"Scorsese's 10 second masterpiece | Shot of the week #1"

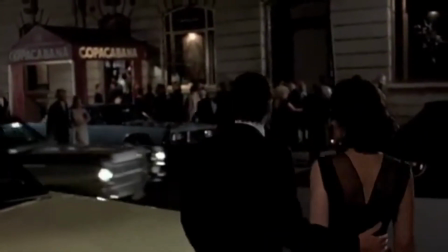See you later. Thanks. What are you doing? You leaving your car? Watches the car for me.
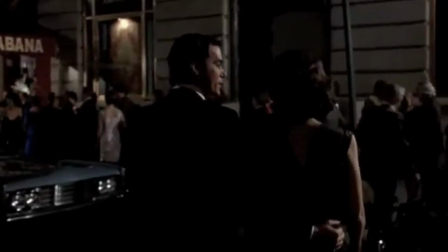If you've ever watched a gangster film, you've probably heard of Martin Scorsese's Goodfellas.
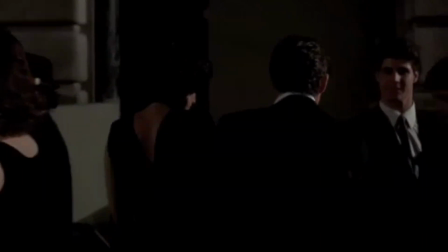It was released in 1990 and sits 17th in IMDb's top 250 movies of all time.
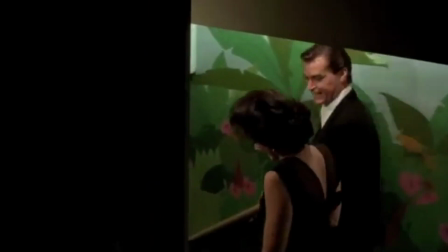It featured stars such as Joe Pesci, Robert De Niro and Ray Liotta.
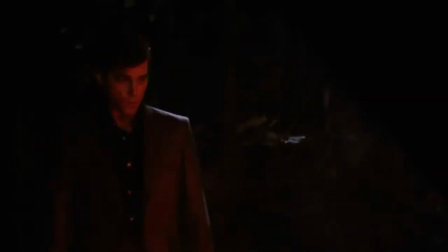And this shot sets everything up.
As far back as I can remember, I always wanted to be a gangster.
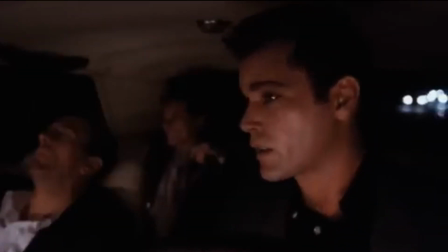This camera shot takes place within the intro of the film, where in media res introduces us to the protagonist, Henry Hill.
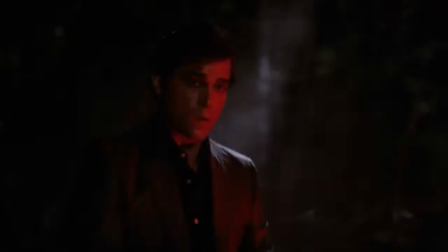This shot starts at a low angle before panning up and in to show a close-up of Liotta's face.
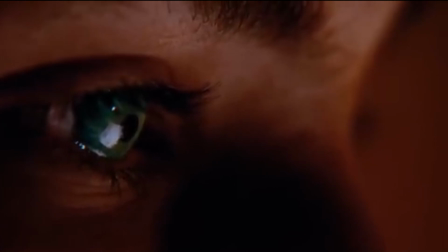This immediately shows the audience that Henry Hill at this moment is a force to be reckoned with.
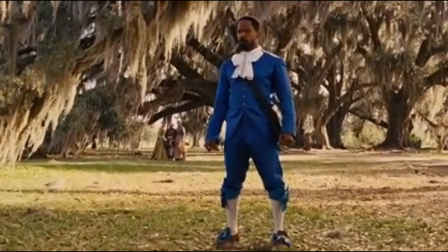Other films use high-angle shots to show power at that moment, which is just what Scorsese is trying to do here.
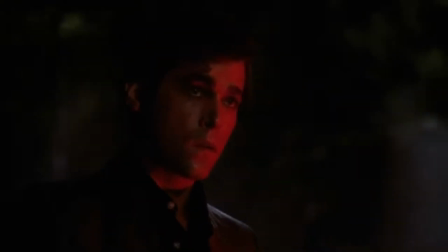The camera then freezes at the end of the shot to allow the music to take full control of the scene.
I know I'd go from right.
Let's talk a bit about the lighting though.
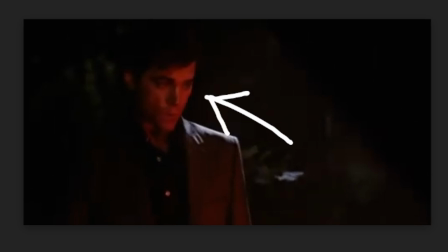Throughout the scene there is a vivid red light illuminating from the brake lights onto the right side of Liotta's face.
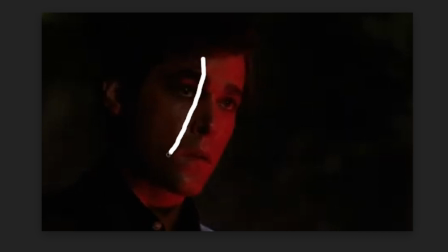This is used again later on in the film when we see them digging up the body again.
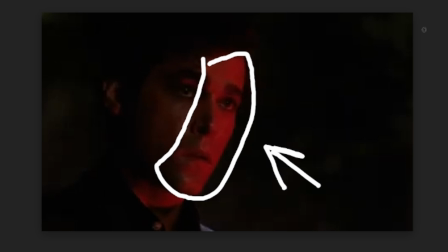The red colour potentially shows anger, with the frustration being evident earlier in the scene where the dead body is revealed to actually be alive.
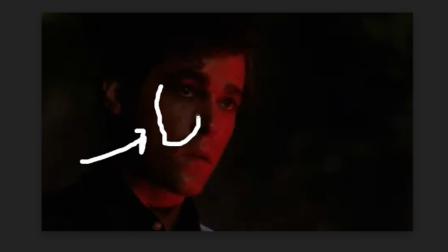We can also see a softer white reflection on the left side to help show the character's full face and therefore emotion in this moment.
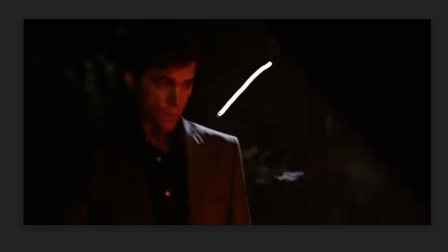Smoke helps soften all lighting and helps make the white backlight stand out. This darkens the background and places our primary focus on the main character.
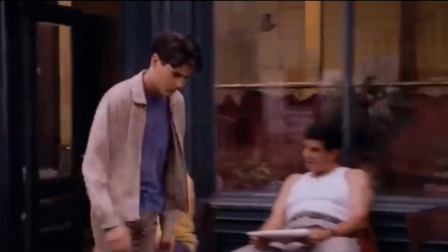Finally, the sound. This is the first time we are introduced to the narration from Ray Liotta.
As far back as I can remember, I always wanted to be a gangster.
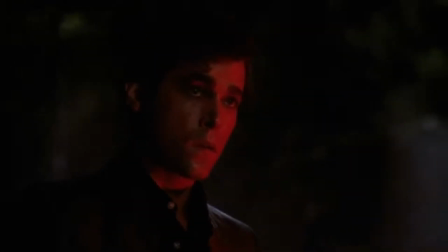It is a brilliant directive choice as at that moment it of course zooms in on Liotta's face.
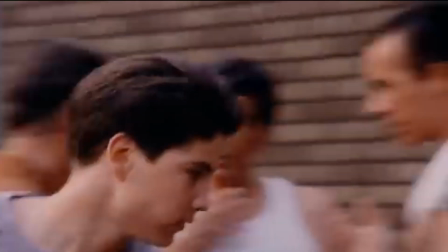We also obviously have the sounds from the woods which would have been added during post-production, and the song Rags to Riches begins playing the freeze frame.
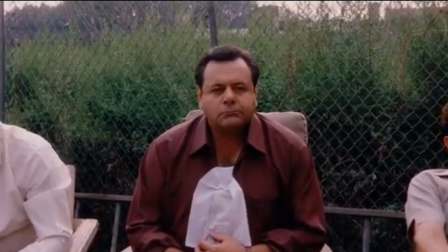Only say you care.
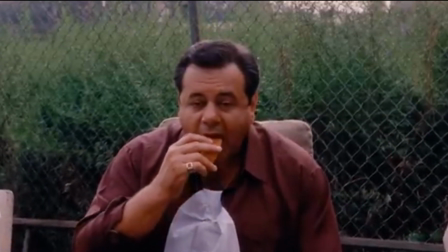This, of course, is a deliberate choice from Scorsese, as it sort of resembles Henry Hill's journey throughout the first half of the film.
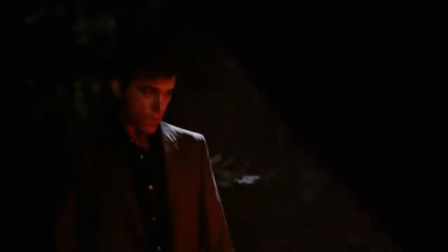Each small part of this shot blends together to create an eye-catching piece of cinema which has and will stand the test of time. Thank you all for watching, and I'll see you next week to see The Usual Suspects and how they were able to pull off the most deceiving shots in cinema history.
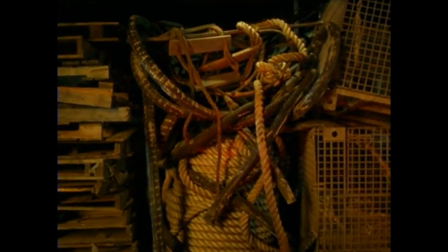Goodbye.